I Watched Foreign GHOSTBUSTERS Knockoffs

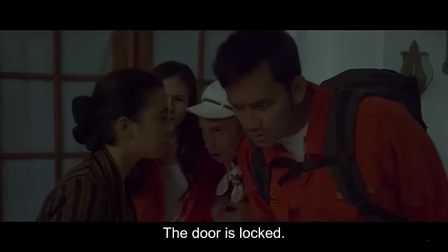251s Dikembok.
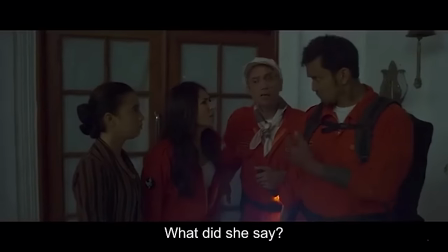Yeah, like on paper, that's actually a funny joke. But the need to translate again there completely ruined the timing.
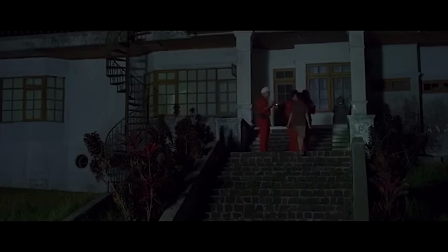267s
Like, here's how a scene like this should be done.
Okay, open the door.
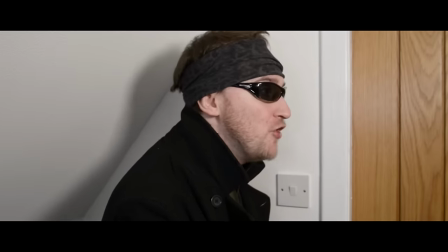272s Wait, I can't open the door. Why?
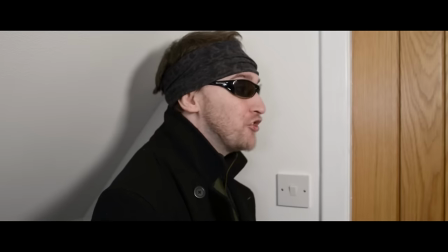279s It's locked. Oh, it's okay though. I have a key. Oh, great.
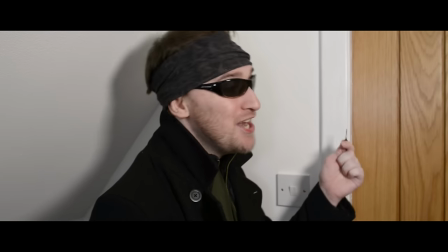284s No problem then. Yeah. Shame this key is for another door. Oh, for God's sake!
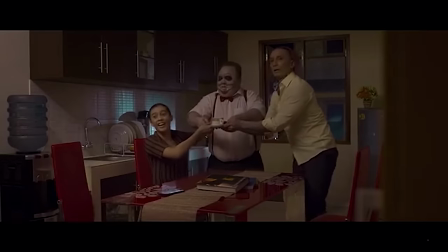290s
So yeah, the comedy is bad, which is made worse as there's more product placement in this movie than there are good jokes. for?
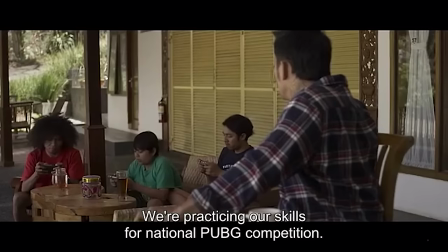298s
What product, you may ask?
Kita lagi ini, Bang, persiapan buat lomba PUBG nasional.
PUBG.
Masuk juara PUBG.
Oh, awesome. Can't wait to play a third-person shooter with a flat touchscreen.
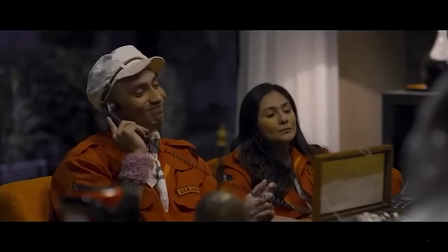311s
I didn't like my hand ligaments anyway. Okay, so the bad jokes aside, I have to say, some parts of the film do verge on being effective.
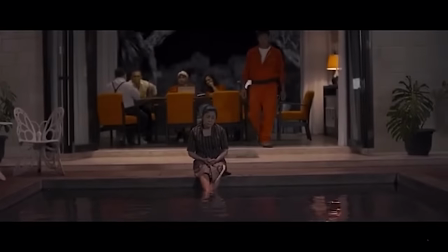320s
Like this scene where Ningxi sits down and contemplates her purpose in life. Or death, should I say.
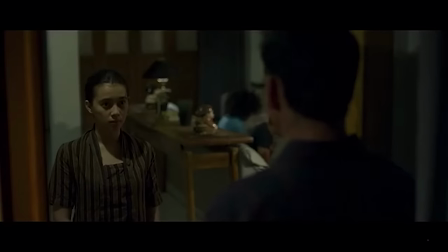326s
Oh, and kind of an interesting choice here, as Ningxi can change her appearance to be either her younger self or how she looked when she died. So when she's older, it's a nice visual cue she's feeling down. It's an interesting idea that I don't think I've ever seen before.
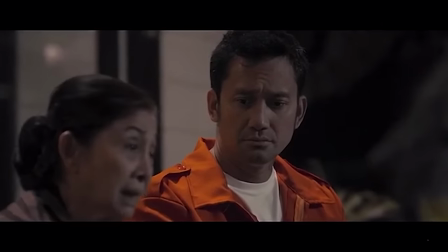340s
And this scene, believe it or not, I found to be quite touching.
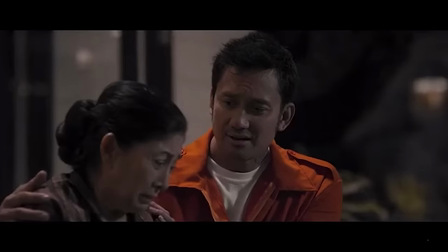348s Kamu kan punya kita. Kita di sini semua udah kayak keluarga.
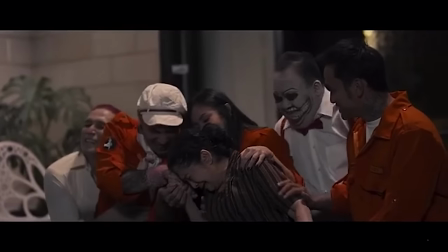353s
All the characters come together and console her. Man, this is actually quite a moving moment. It's just a shame that they choose to end the scene like this.
Ya kalau nggak sempet di Ghostbuster 1 ini, mungkin nanti di Ghostbuster 2.
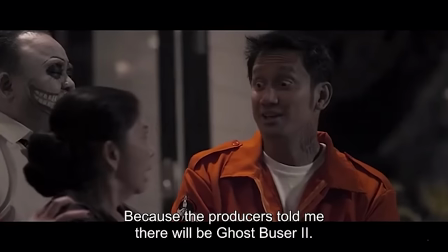368s Soalnya kata produsernya, mau ada yang kedua.
Yeah, the one moment in the film that actually worked and they ruined it with a goddamn fourth wall break.
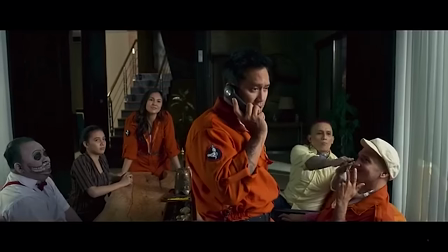380s You f***ed it up! You f***ed it up!
So you might be wondering, well, what about the ghost-busting stuff?
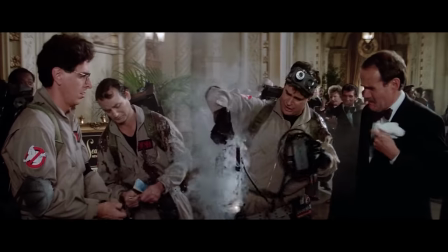386s
Where's the PKE meters and the ghost traps and the proton packs? Well, they are straight up...
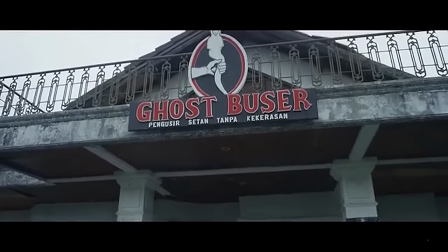393s
non-existent, mate. Yeah, despite the name of the bloody movie, they don't do any ghost-busting at all.
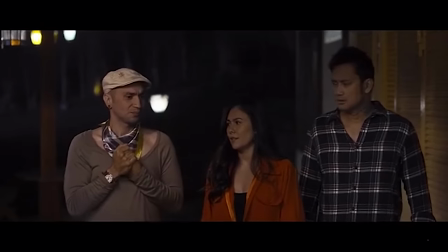399s
Hell, they even refer to themselves as... get this, the non-violent Ghostbusters.
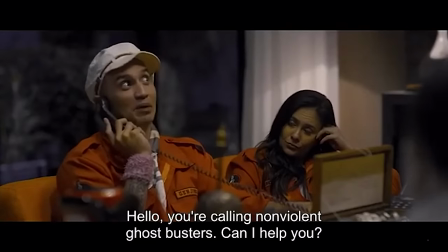405s Hello, fungsi setan sama kekerasan, ada yang bisa dibantu?
Yeah, so this is stupid. And also, kind of hypocritical in a movie like this. As Ghostbuster is actually very violent.
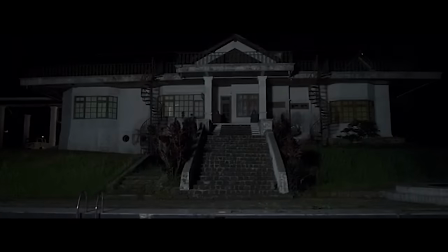417s
Yeah, I mean, the literal opening shots of this movie are of a mother and daughter getting violently stabbed to death.
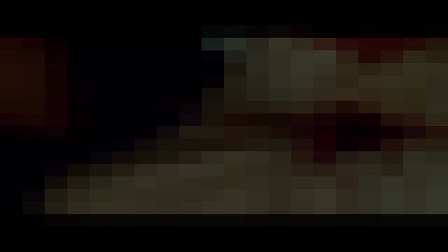423s
I mean, I can't even show you how bloody this is. Unless you support me on Patreon, then I don't need to worry about that, thank you guys.
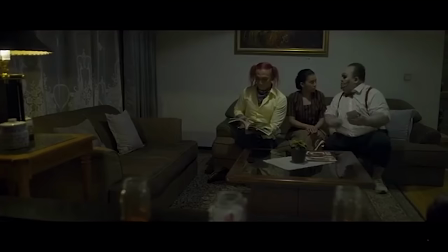430s
And then there's a scene where these two comic relief ghost characters reveal how they died. Like, okay, maybe they did something stupid like lighting their cigarette in a petrol station, or maybe they got flattened by a steamroller or something. Yeah, for most of you guys, I had to censor that. They both slit their own wrists. And it's a full-on close-up with blood and everything. And look, this is supposed to be a comedic scene as well.
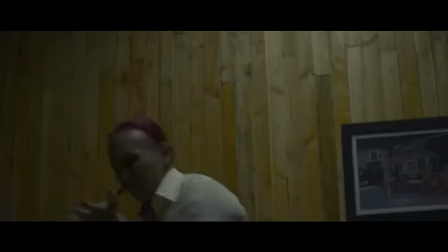460s
Just look how Ningxi reacts when she finds out how they died. What's funny about that?
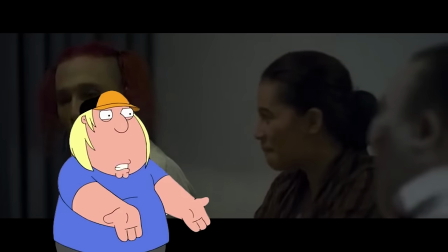466s
That's freaking horrible. What is wrong with you? It's so bizarre.
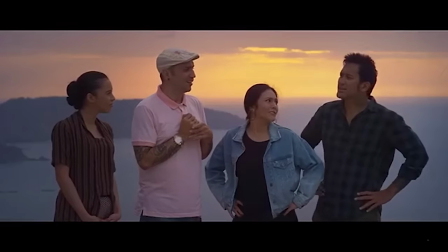471s
The tone is all over the place. Scenes which should be serious are funny, and scenes which should be funny are serious.
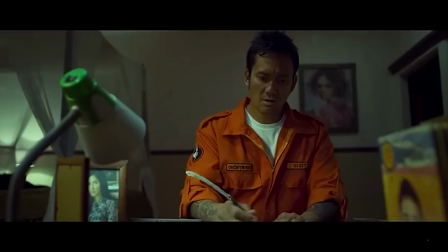478s
Case in point, this scene.
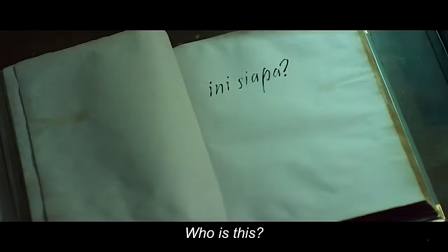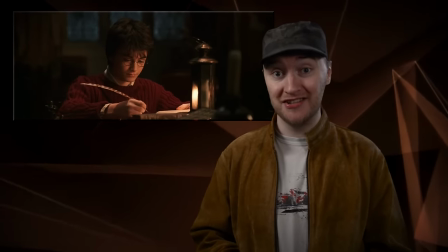487s
Yeah, they're referencing the Tom Riddle diary in Chamber of Secrets. Now, as soon as I saw this, I actually got excited.
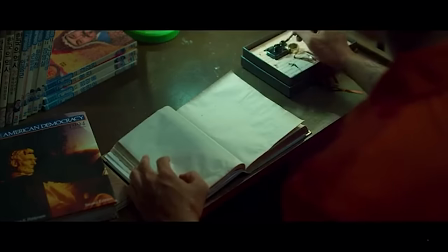495s
So much potential for comedy gold here.